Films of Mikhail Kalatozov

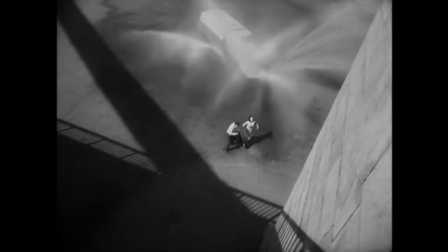He portrays love as pure and innocent as the waters,
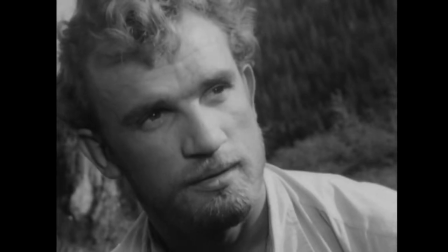sometimes in the manner of childish exuberance or as the form of awakening sensuality, and these act as a key motivation for the character's actions.
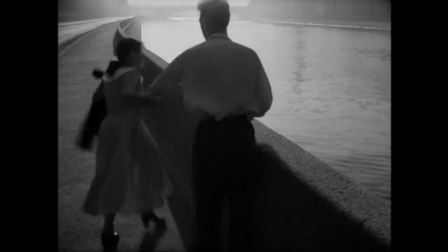This is reflected through the love between Boris and Veronica when they skip off into a timeless presence and the cranes are flying,
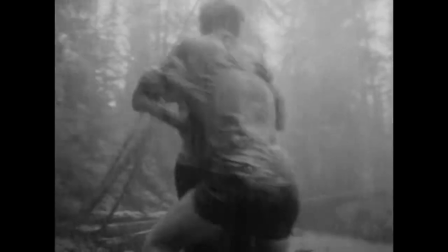or Andre and Tanya's childlike portrayal of their affection for each other in the uncensed letter.
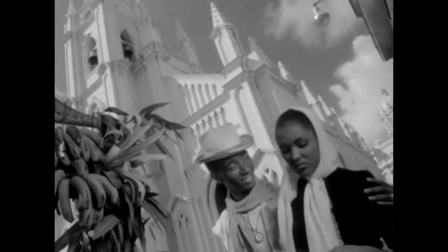Such scenes bridge us to the characters as we've either experienced such untainted romantic moments with another before, or we yearn to.
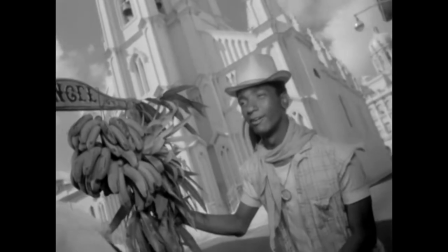However, the love portrayed at the start frequently foreshadows the destruction of innocence and purity.
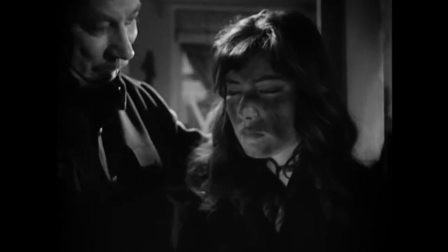This is seen from how Veronica's life turns upside down after Boris's departure into the war front.
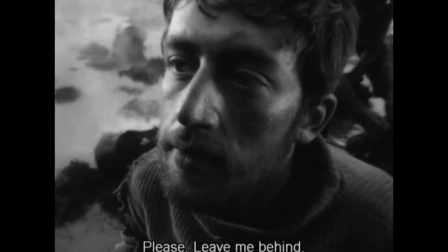It is also seen when Andre and Tanya's romantic conversations evolve into more humanistic issues when Andre's injuries start to hinder their journey.
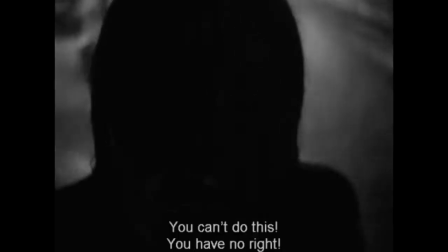His films present blissful, fleeting moments of love and how they harvest into tragic forms of what they once were, leaving the audience sympathizing with these characters.
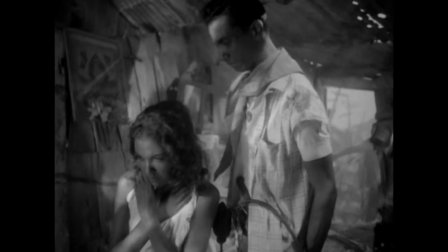Another theme present in his films is betrayal. It is through this act that the true personalities of his characters are revealed.
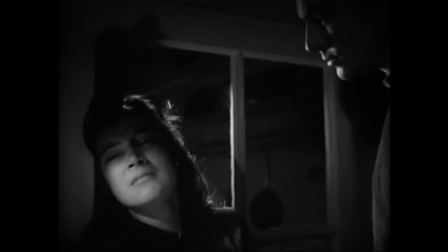Betrayal comes in many forms for his characters. For example, when Mark betrays his cousin Boris by acting on his feelings for Veronica in The Cranes Are Flying,
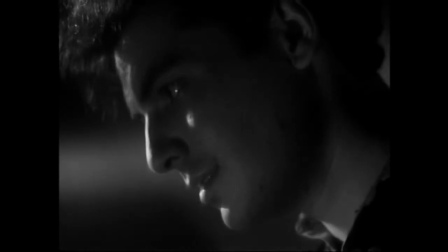his disloyal, selfish, impulsive and sly attributes are revealed and he turns into a revolting character.
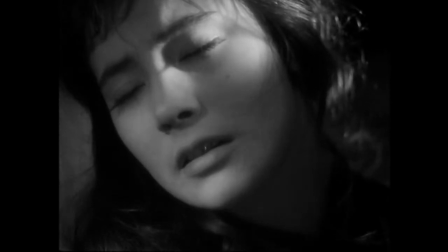As for Veronica, though she's committed the same offence, she's forgiven and she's recognised as a vulnerable character due to the tragedy she suffered.
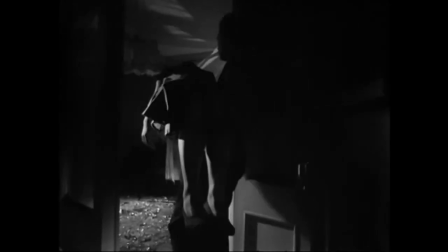The film was one of the first to refuse to pass judgement on such a character, thus opening the window for the Soviet audiences to start forming their own judgements.
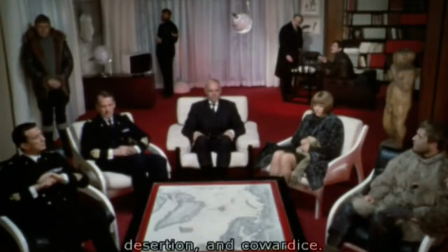Similarly, the red tent revolves around General Nobile, who's lived in guilt for years after abandoning his crew in the Arctic,
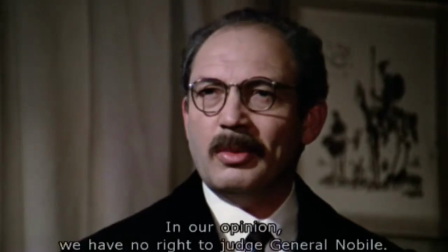and it questions whether the motive for his actions make him a betrayer or not. The film does not tell us the final verdict.
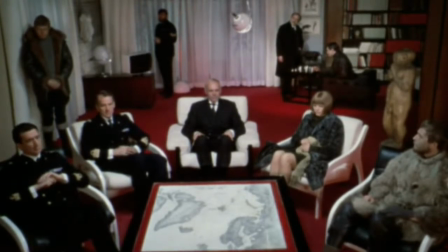Rather, it leads us to judge the characters ourselves. Betrayal does not only exist amongst people in his films, it also exists between nature and people.
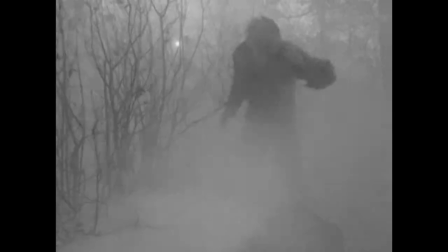The betrayal of forces beyond our control reflects the lack of control people had over the war, and how they had to deal with whatever harsh conditions that came their way.
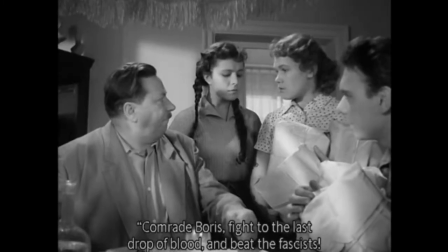Kalatuzov's films always carry a socialist theme, and that is, self-sacrifice is a great thing if it's for the country.
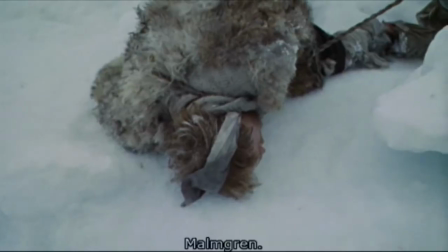Many of his films involve the abandonment of a comrade who's slowing down the crew in order to accomplish a mission.
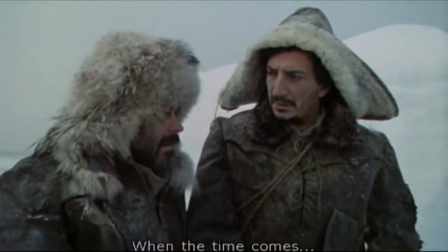It is precisely this that questions our morality, if it's worth sacrificing another for the greater good.
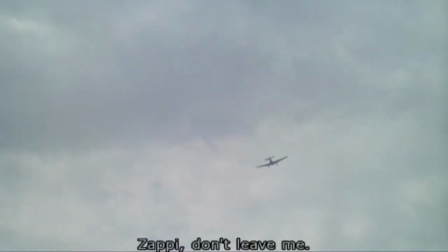The quality of hope is also another prominent theme in his films.
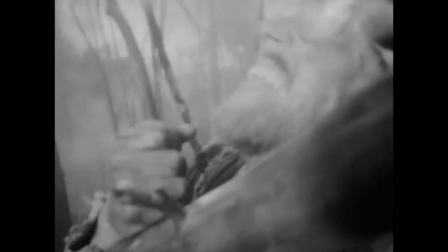He teases his characters with glimpses of hope which are later revealed to be nothing but disillusionments, thus breaking the characters further.
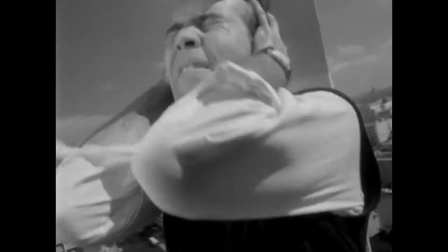If we observe Mikhail's films, we see that the living characters of his films experience internal and external turmoil throughout their lives
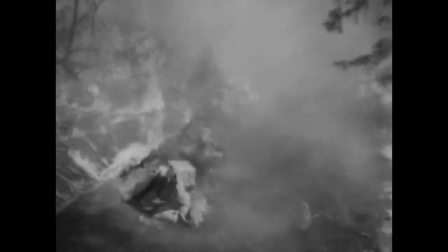after a tragic occurrence while the ones who have escaped this turmoil are those whose lives are cut short.
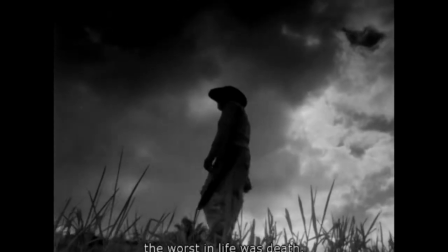This gives us an idea of what it was like to live during the period of war. Even the dead had more of a life to live as compared to the living.
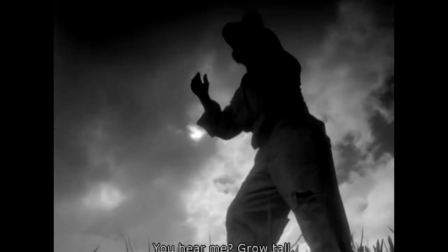Another theme prominent in his films is religion. When the characters are faced with desperate situations, religion is often brought up.
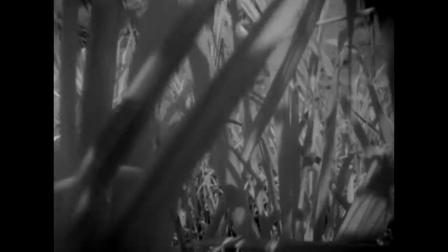They turn to God for an answer, waiting for a miracle to save them or a sign of proof that he exists and is looking out for them.
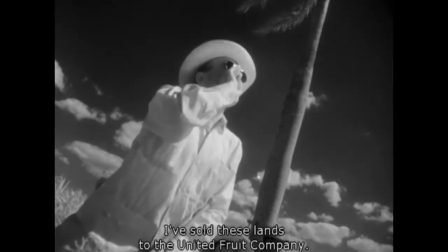But they're often proven wrong. For his films, we see that he's agreeable of the idea of finding comfort in God.
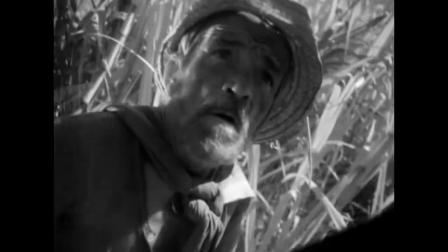However, it's evident that he doesn't believe in God being the solution or saving grace to any situation.
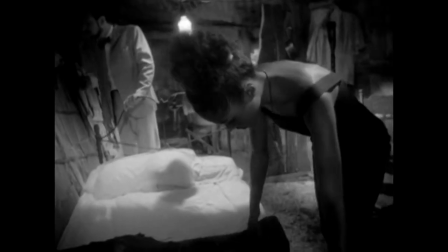This is shown in the irony he puts forward in a scene of Maria wearing a crucifix around her neck as she sells herself to men.
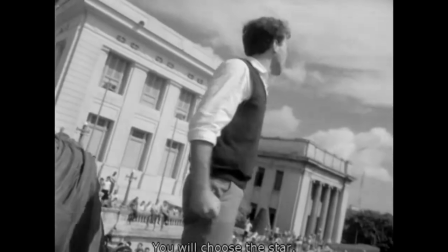In conclusion, Mikhail Kalatuzov was a visionary and was never afraid to deform and distort materials to produce a certain effect.
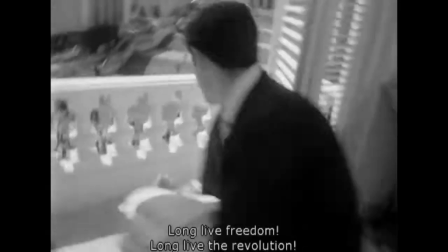His films narrated honestly what he knew and had observed.
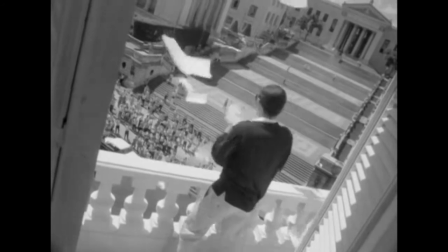And with such simple stories, he brought forward a complexity to them with his dynamic and romantic cinematic language.
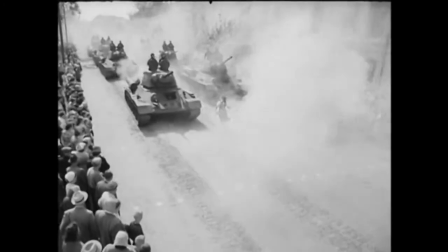Every aspect of his film was a shift from the conventional paradigms and it was precisely that that revived the Soviet screens.